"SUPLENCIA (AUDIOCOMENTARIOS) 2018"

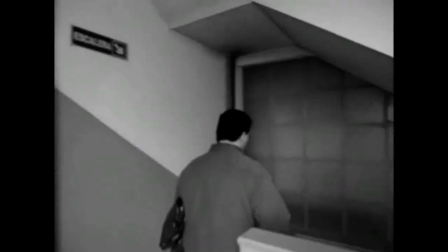Igual no quiero yo, viste, siendo mi idea de concepto de película,
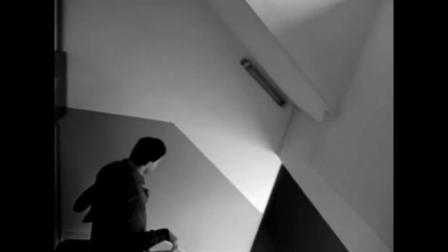o sea que yo soy el director también de esta secuencia, yo no quiero modificar lo que es el aspecto que tuvo esta película,
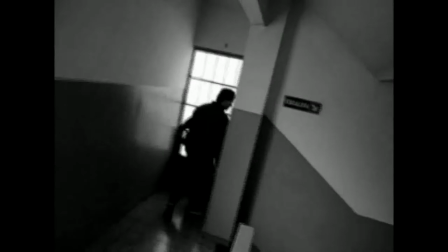que fue artesanal, porque yo sea muy chocante una de la otra, es una continuación, como bien ya sabemos.
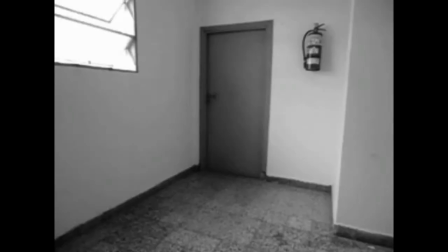Bueno, ahora en esta parte vamos a hablar también con mi madre, la señora María Cristina Panza, está hablando aquí en estos momentos.
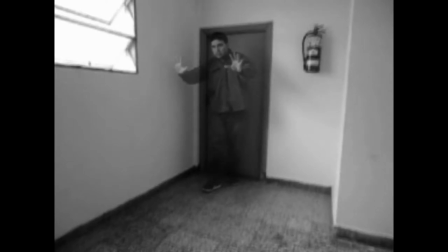Ahí le paso. A ver cómo ve ella esta secuencia de la transparencia.
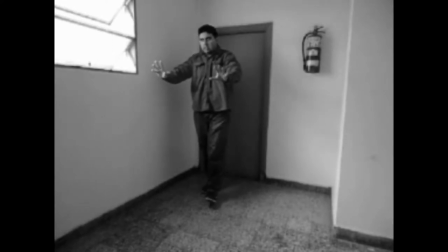¿Qué opinión tiene?
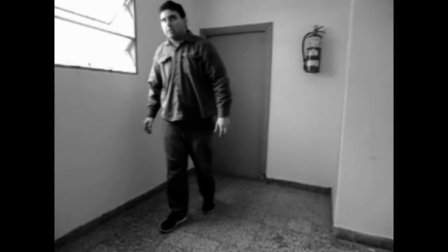Bueno, está muy buena la secuencia, porque la verdad, siendo artesanal, quedó muy, muy bien armada.
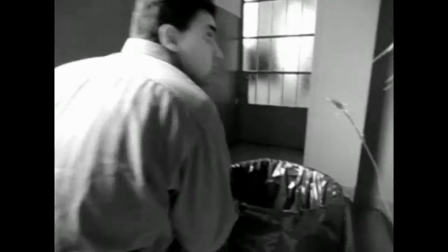Y justamente tiene más valía por hacerse artesanalmente que por usar efectos.
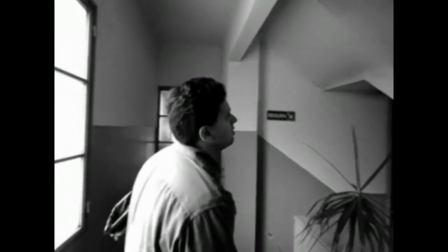El efecto es fácil, uno lo usa, y en cambio el artesanal lo tenés que ir haciendo
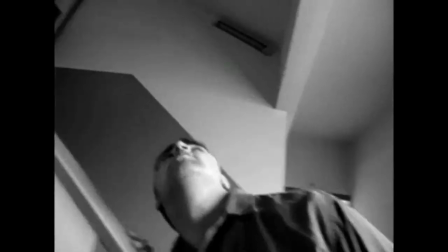minuto a minuto y segundo a segundo para que quede bien.
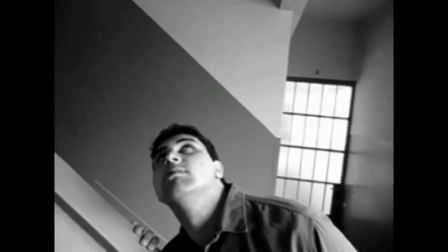Aparte la forma de los enfoques y de cómo se armó todo,
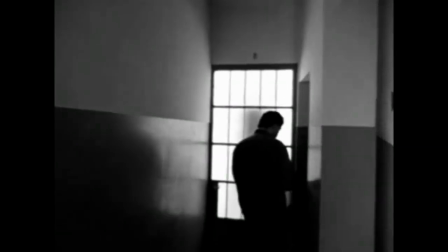hace que sea muy muy especial,
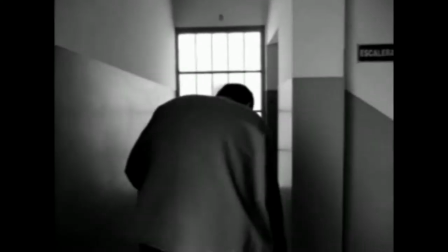que tenga ese clima antiguo de las películas antiguas, que eran tan interesantes al lado de las de ahora.
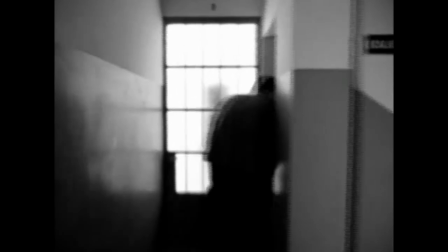A mí me hace acordar un poco algunos de los encuadres que tiene esta película, viste,
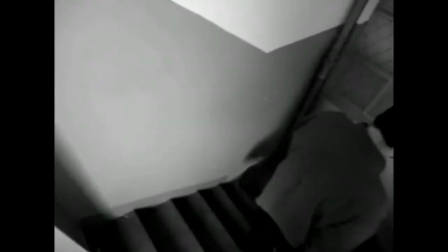sin irme tampoco a lo que es el tema de al mismo nivel, pero sí un poquito al expresionismo alemán. lo que es,
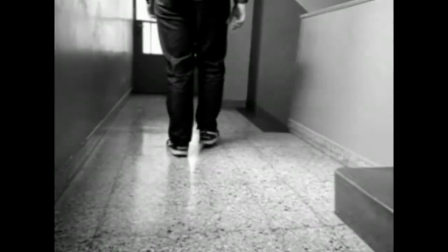por ejemplo, la parte esa de las líneas que tiene, viste, ya el mismo edificio,
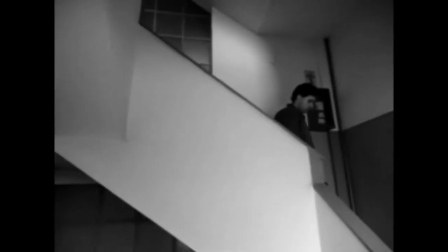que se ve el reborde de las escaleras, como estamos viendo en estos momentos, hace acordar a esas sombras que dibujaban,
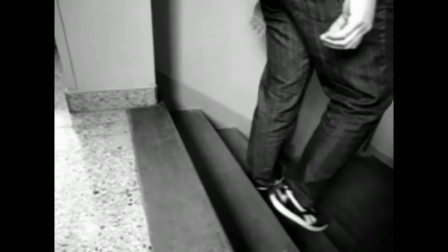que eran tipo los cromas, primeros cromas que se hacían, o dibujo de maté,
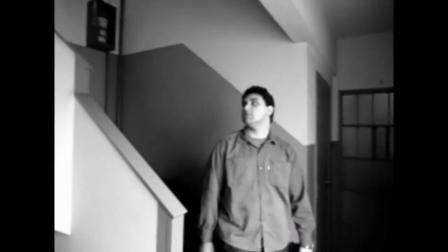hace acordar muchísimo a eso, como una sombra que está sobredibujada en la pared.
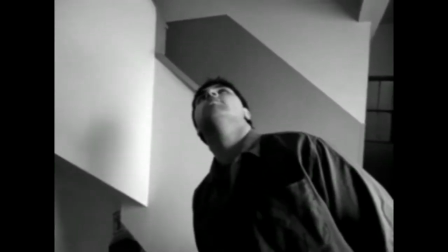Y sin embargo, no, es así, o sea, es el edificio así.
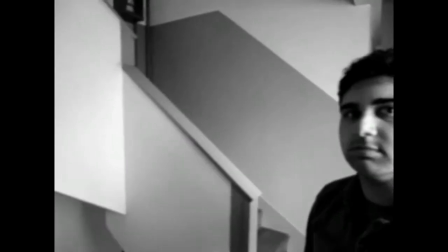Pero al ser de tono gris y blanco y negro, queda como ese aspecto del cine del expresionismo alemán. No sé si acá, a ver, mi coequiper me está diciendo lo mismo.
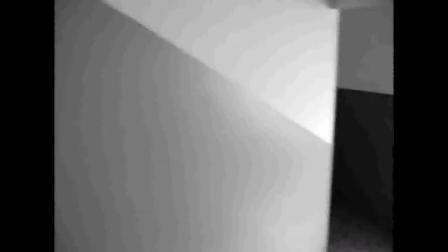Porque es una cosa muy angulosa, muy, muy, muy.
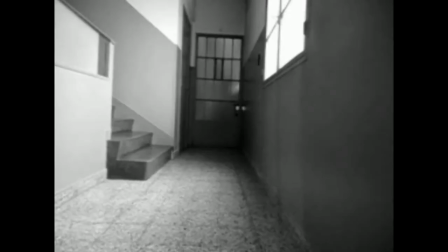Y esta es la escena justamente clave que pasa en esos pasillos.
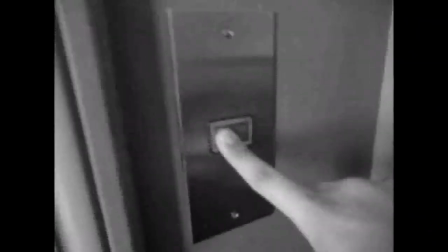Esta es la escena donde Francisco llama a Francisco.
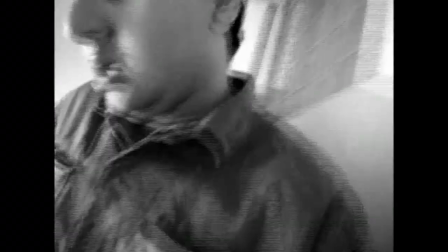Es como que está poseído. Todavía Francisco, bueno, pero está a punto de ser atrapado
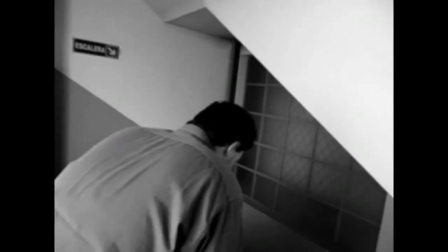por ese doble que se generó
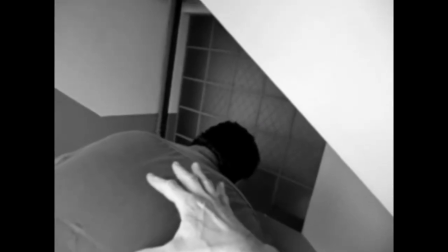mirándose en ese espejo.
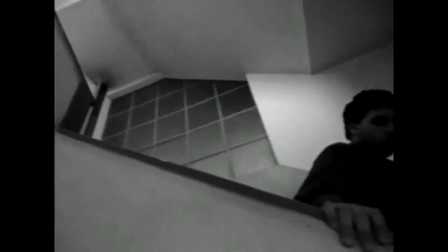Esta parte se creó también lo que es el sonido fue montado después,
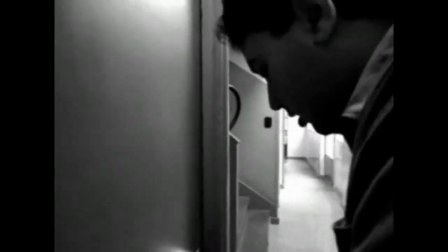porque digámosle la verdad, no, en realidad yo no era que estaba agitado, sino que tenía que simular que estaba agitado.
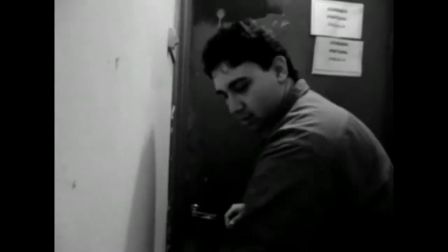Pero bueno, quedó así, es más, lo que se ve como estoy así mojado, transpirando, era simplemente
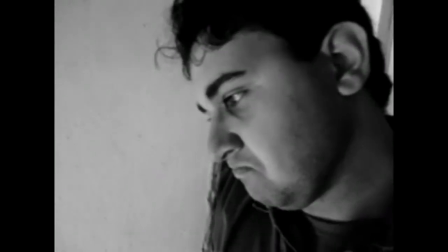un spray, o sea, se usó un aspersor para con agua para que esté como yo mojado, ¿viste?
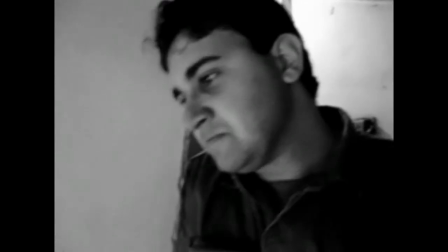Porque la verdad no era que estaba tampoco haciendo un entrenamiento.
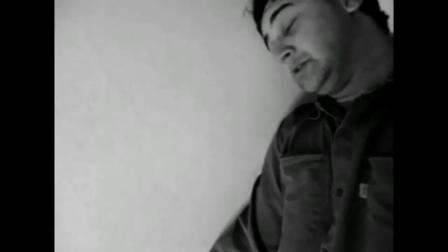Y acá estuvo dirigiéndome mi padre y hizo la verdad un maravilloso trabajo de fotografía.
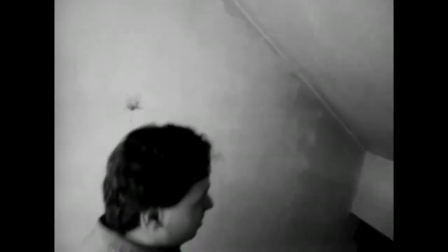En el cual, a ver, no sé qué opina María Cristina, que también ella es fotógrafa.
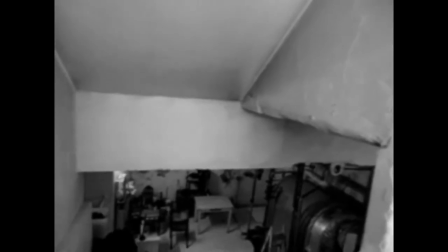Sí, está muy bien hecho, muy bien encuadrado
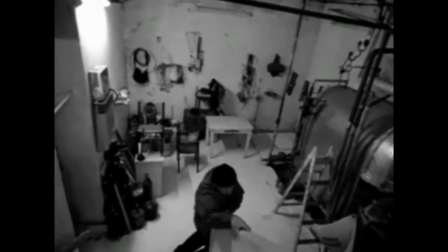y muy firme la mano también, para que no se bandee, porque pese
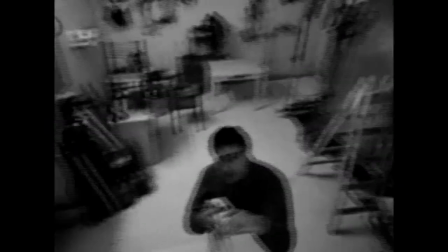a usar trípode y todo, hay cosas que hay que hacerlas a mano.
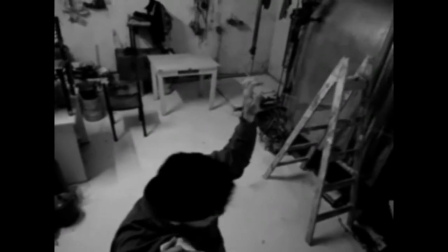Igual esa parte que estamos viendo ahora se bandea así, pero para darle una especie de tono más dramático, no es que se bandea a propósito.
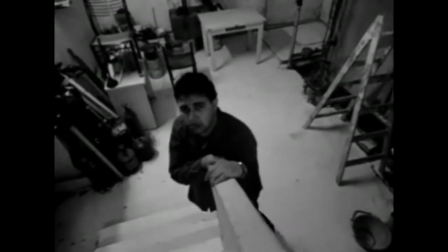No, es como que debido a lo que él corrió y a lo que vio,
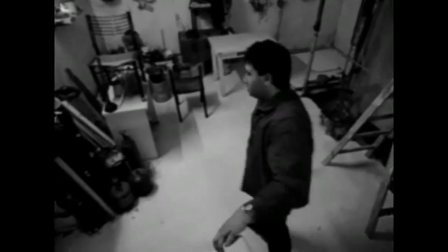y es como que su mundo se tambalea, su mundo y su cabeza está tambaleando.
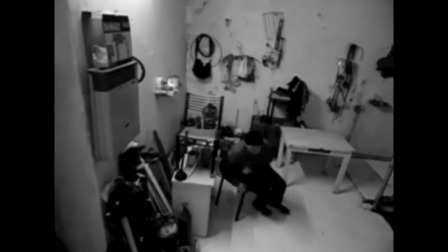Exactamente eso.
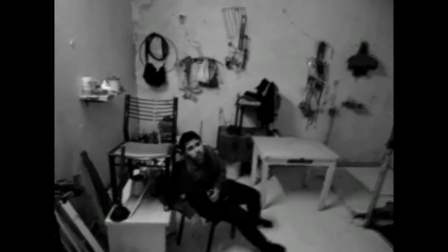Acá vemos ese plano que se está acercando de a poco la cámara y enfoca directo los ojos,
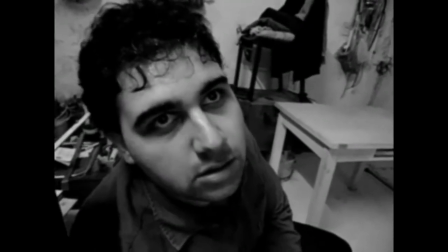los cuales el protagonista Francisco está mirando hacia arriba esperando que venga esa cosa que vio que era parecida a él,
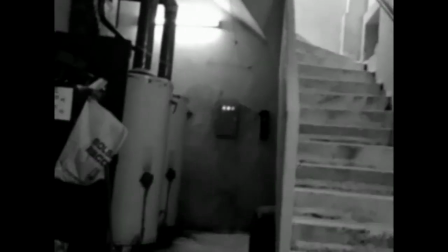que no sabe qué es, de dónde salió. Si No, venga o si no no, venga. no, no, apareció abajo.
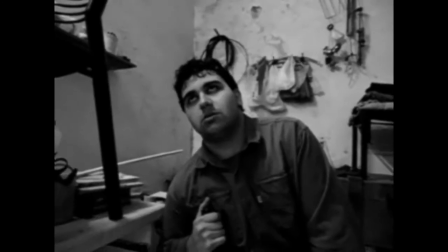O sea, significa que traspasó. Nunca ingresó por la puerta, o sea que estaba abajo.
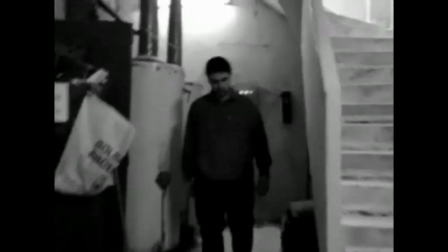Ahora está abajo, ahí. Ahí. Hay que correr, hay que correr, hay que correr.
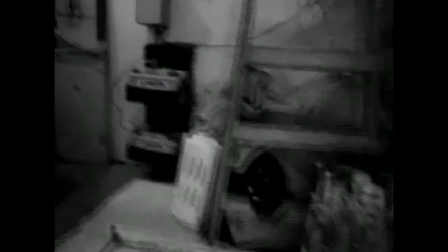Ah, está corriendo. Ahí. El ataque del clon.
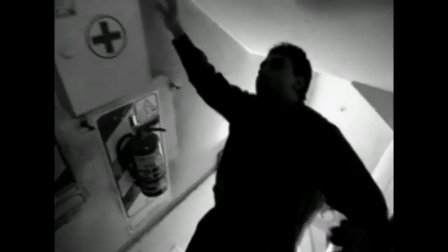Caigo por las escaleras, caigo por las escaleras. Esta parte que caigo, obviamente, yo.
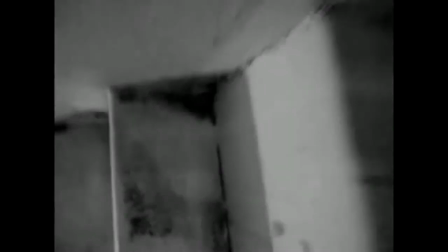En el momento ese que yo estoy, que parece que estoy rodando, en realidad me dio una voltereta nada más y se cortó ahí.
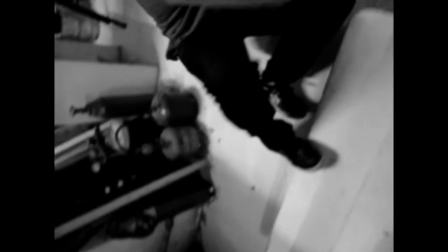Y aparte quedó ralentizado todo.
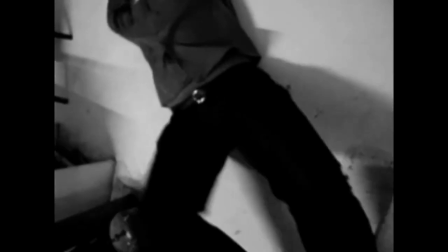Esto, toda esta parte fue, cabe destacar, ¿no? Que fue hecha también en dibujo, fue hecha en storyboard.
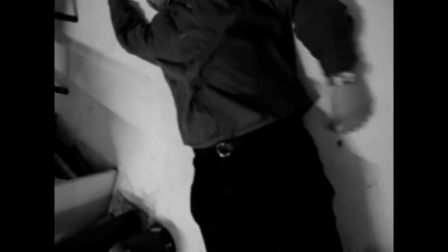Y la música fue hecha previamente a que se rodó toda la secuencia y se editó.
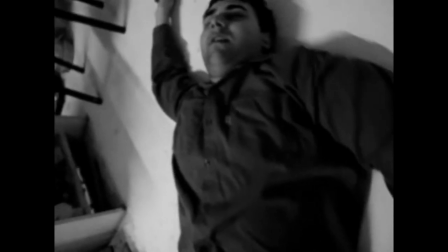Fue hecha en Casa Inés, la música de la Casa Inés.
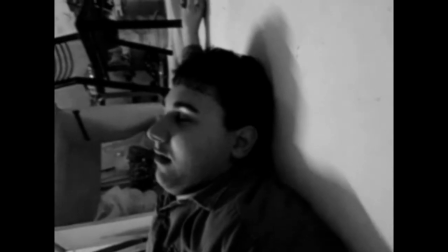Acá en la parte donde estoy tirado yo, papá quería que ponga un hilito de sangre, pero dije no,
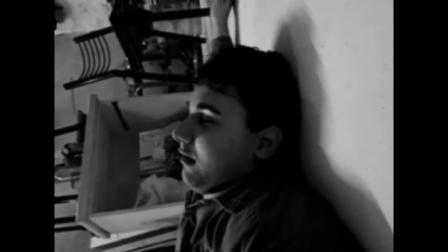va a ser sin sentido, porque significa que se rompió la cabeza, entonces cómo se va a levantar de vuelta, ¿no? Estaríamos hablando de un zombie. Ahora digo, no, no, no, no, no es así, no es así.
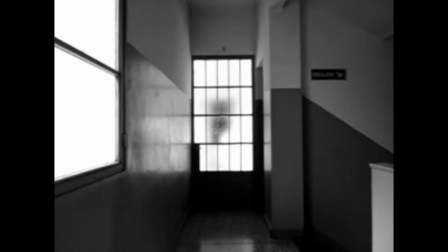acá viene la parte tan criticada que dijeron. ¿Qué pasó con el audio? ¿Falló la película? ¿No tenés sonido?
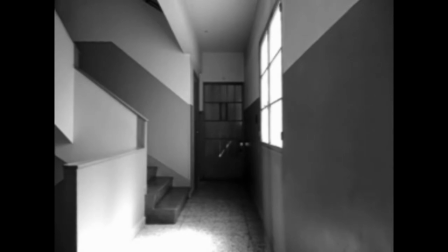Me dijeron todo. No, no falló la película. Es justamente la idea de mostrar la soledad y todo ese ambiente inhóspito
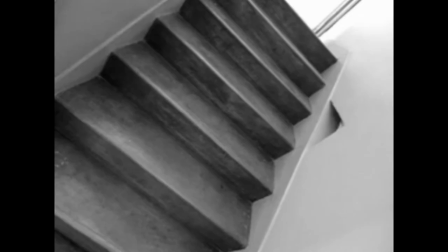en lo que se pudo volver la casa, una casa común, un edificio común.
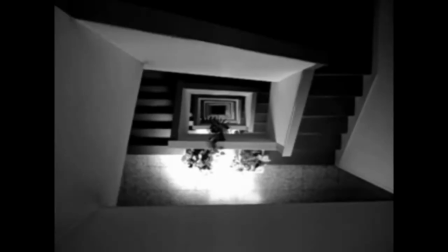Es como que eso es muy de expresionismo alemán, exactamente.
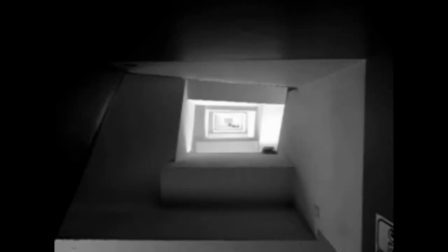Tanto el enfoque como el silencio que se usaba también en aquellos tiempos es muy de expresionismo alemán.
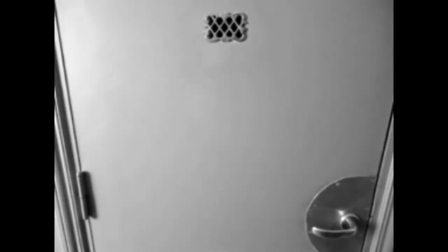Muy de la época de Murnau, todo eso.
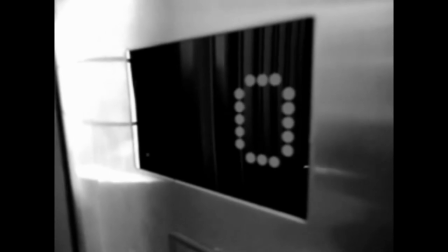Bueno, también cómo es el gabinete. El gabinete lo toca Caligari, que es una de las grandes también películas del expresionismo alemán.
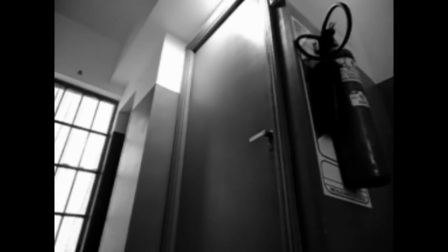También, muchísimo. El tema del silencio sobre todo.
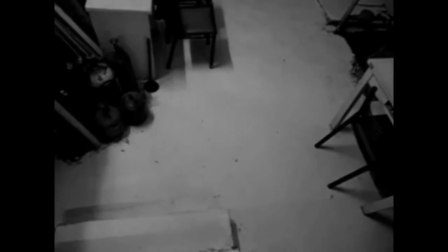Ahí vemos que ya no está, porque si hacíamos ver que se salía sangre,
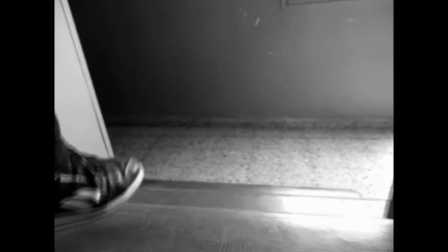para mí era como que era que se rompió la cabeza y ya está, murió, o sea, nada.
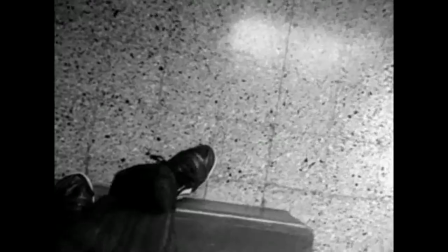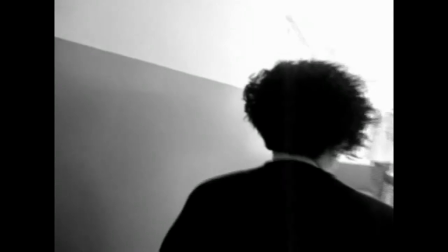Como si estuviera la primera vez caminando, y acá salgo yo que le grito
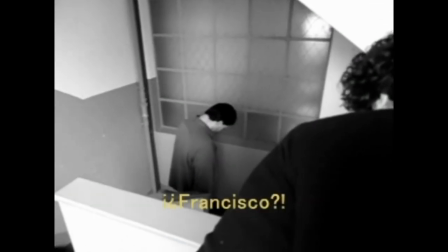que necesitaba algo, que le había dicho que tenía un problema, creo que de caños.
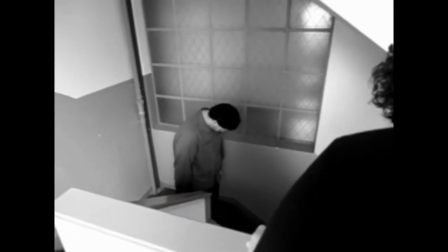¿Se acuerda de las canillas?